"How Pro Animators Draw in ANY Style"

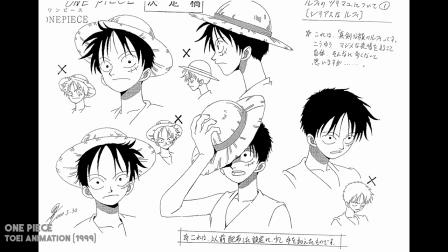I recommend you practice the widest range of expressions possible, that way you'll get your creative juices flowing for when it's time to animate.
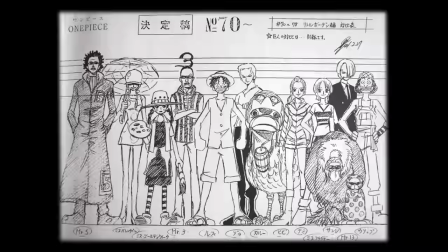We don't always have all the time in the world to do this with every character in a production, but at least you know what to do if you're having trouble getting into the character.
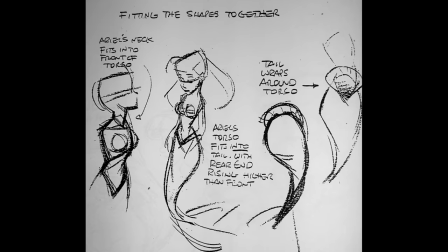Once you feel familiar with a character's proportions, its simple volumes and production guidelines, it is time to animate them.
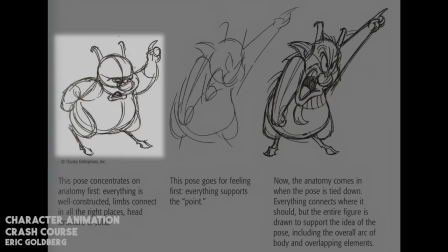You may not feel ready yet and that is okay. Here's the number one mistake that beginner animators make.
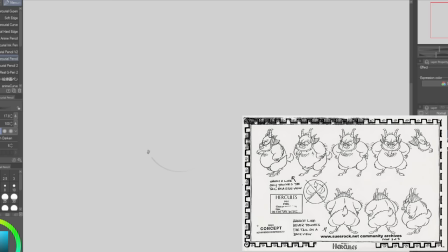We may worry so much about the character's likeness that we'll start animating a scene using the shorthands we just learned,
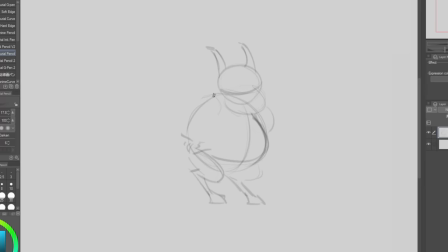focusing both in the proportions and the acting at the same time. You can't do both things at the same time. If you try, the only result you will get is a very stiff pose.
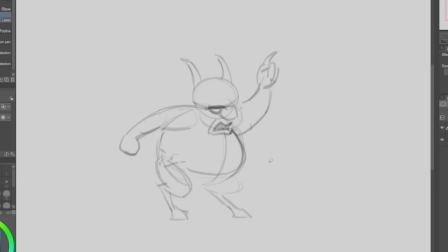Then you may try to exaggerate it by moving things around like pushing a little bit here and a little bit there,
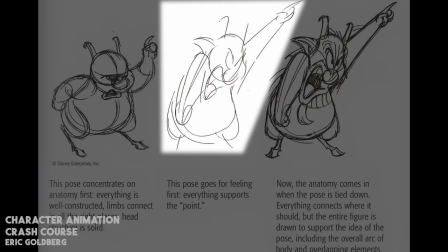but I promise you it will never not be a stiff drawing. You just never get there. The right way to approach the animation is to draw the emotion first.
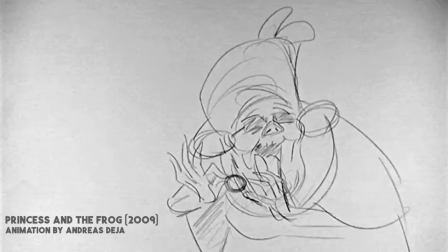Your only goal with these rough poses should be trying to convey the emotion or the situation.
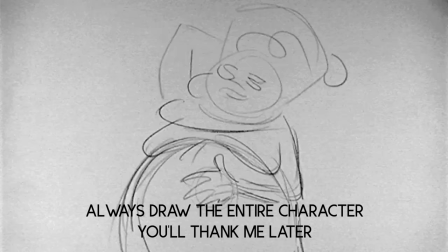Draw the entire character for key poses. When only some of his parts move and not others, this is the telltale sign of a beginner.
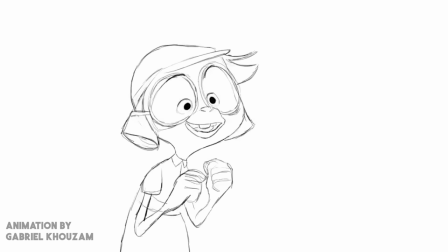I've been guilty of this. Also, don't be afraid to squash and stretch the entire drawing. You can always exaggerate poses so much more than you think, depending on what the production allows of course.
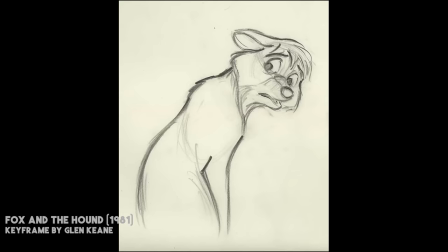I recommend you pay special attention to the line of action across the entire character.
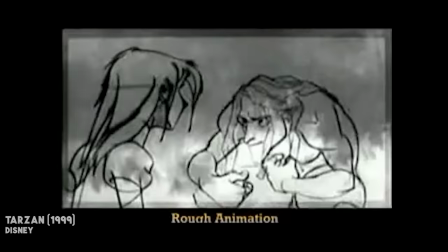It can help you find a strong silhouette that conveys how the characters feel.
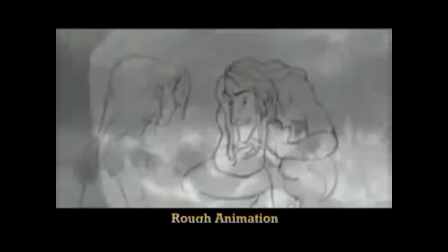When Disney was working on Tarzan, they decided to animate Jane in-house in the United States,
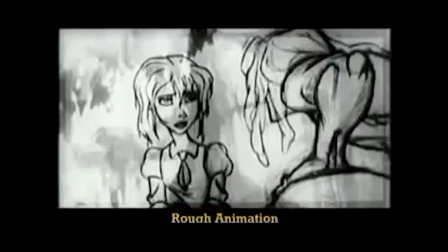while another team spearheaded by Glen Keane animated Tarzan in France.
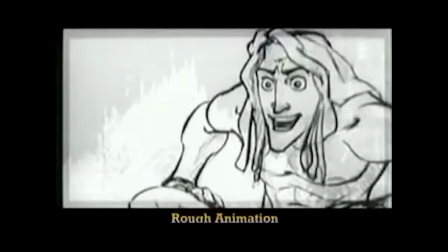This meant in sequences like this, each character was animated on a different continent,
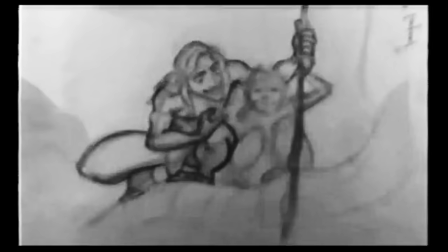and then they had to compare notes during video calls using 1998's internet connection, which was a huge challenge in itself.
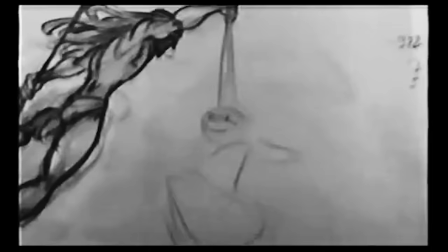But I want you to check out the rough animation for the character that the other studio is handling, the one that's more roughed out.
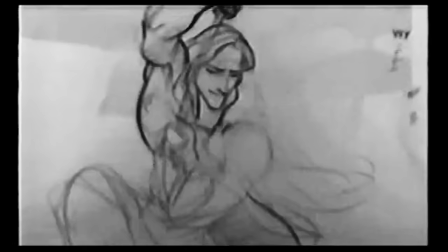They are not worried about the likeness at all, only the emotion that the poses communicate.
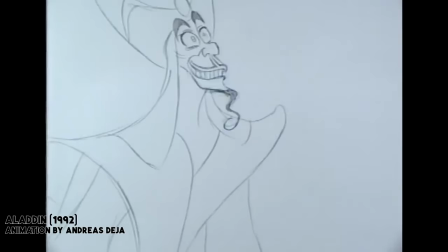This is what we should strive for. It took me years to learn this, but if you manage to apply this, I promise you, your character acting will reach another level.
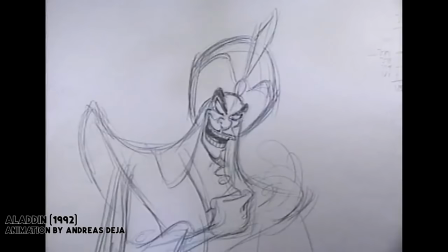Once you have this rough pose, likeness comes second. Now you can think of anatomy and proportions and how to match them.
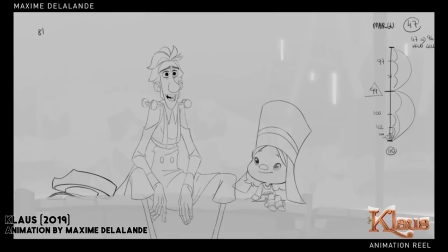But now how do we turn these rough keyframes into character animation that is unmodeled?
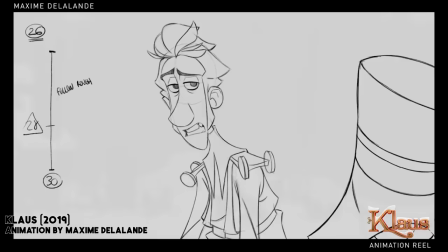Well, there actually is a secret that animators don't want you to know,
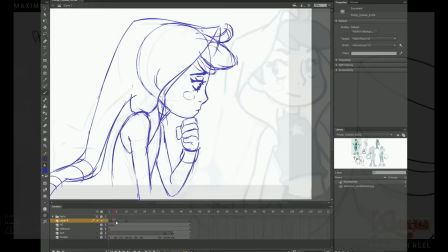as it is very not glamorous. but it will allow you to draw any character in any pose with the right proportions.
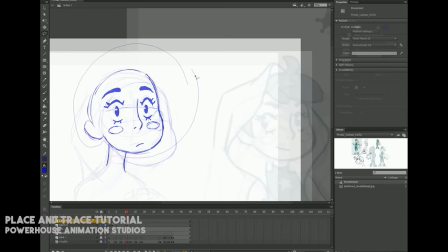And it's a technique called Place and Trace. I have personally confirmed that animators at all levels of the industry do this.
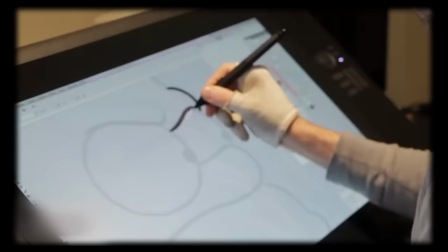And of course, there's others that don't, and we'll talk about that in a bit.
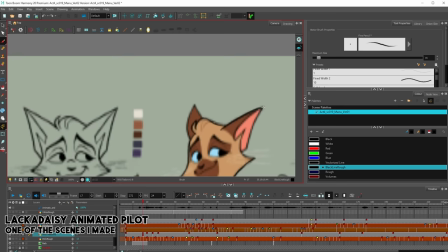But it basically consists of placing the character sheet inside of your canvas and tracing any parts or drawings that you need to maintain the proportions.
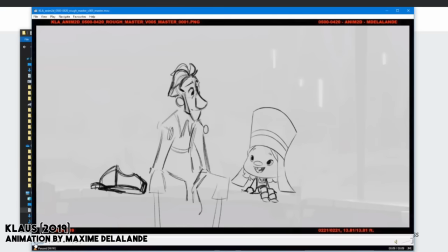Once you have traced that drawing, you can modify it however you want. you can move things around to create new poses, but now you know the proportions will be correct.
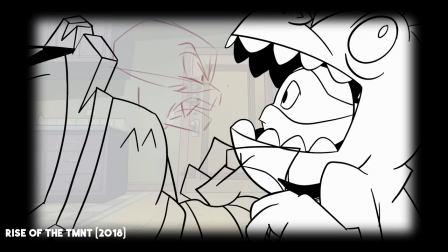It's important to find a middle ground and not just rely heavily on the model sheets. That's why a strong rough animation is important.
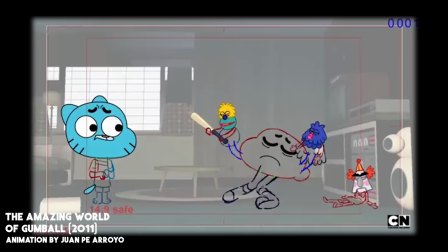In a way, this is the same approach they have in Cutout Animation.
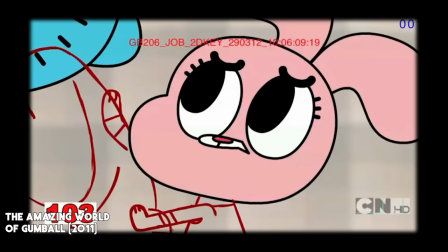You can always trace the rig to maintain the proportions, and you would only draw the extra parts you want to move.
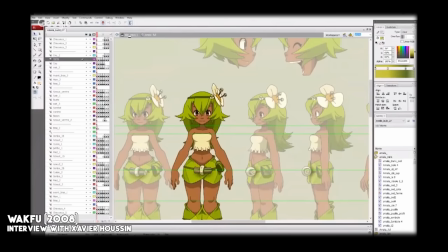Then you can use the rigs to build the poses, even moving the symbols around, and only cleaning up the new specific parts of the pose.
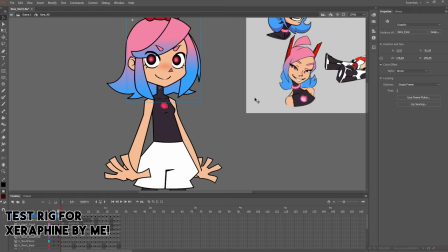It's a whole other ballgame, I'm just using it as an example, but I can make a video on it if you guys are interested.
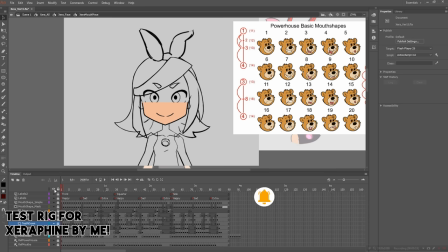It's important to bust the myth that cutout animation doesn't require much drawing.
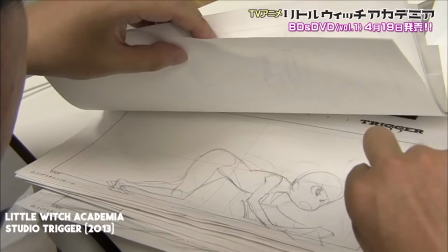It only requires less drawing, but you still have to draw a lot of new pieces when needed.
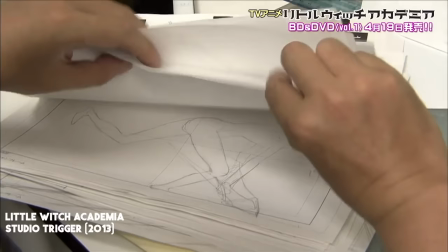Now, the anime industry doesn't rely on the place and trace technique too much, if ever.
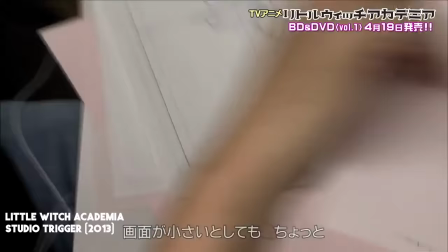They still approach the rough, called the layout, in the same way where they only focus on the action and emotion.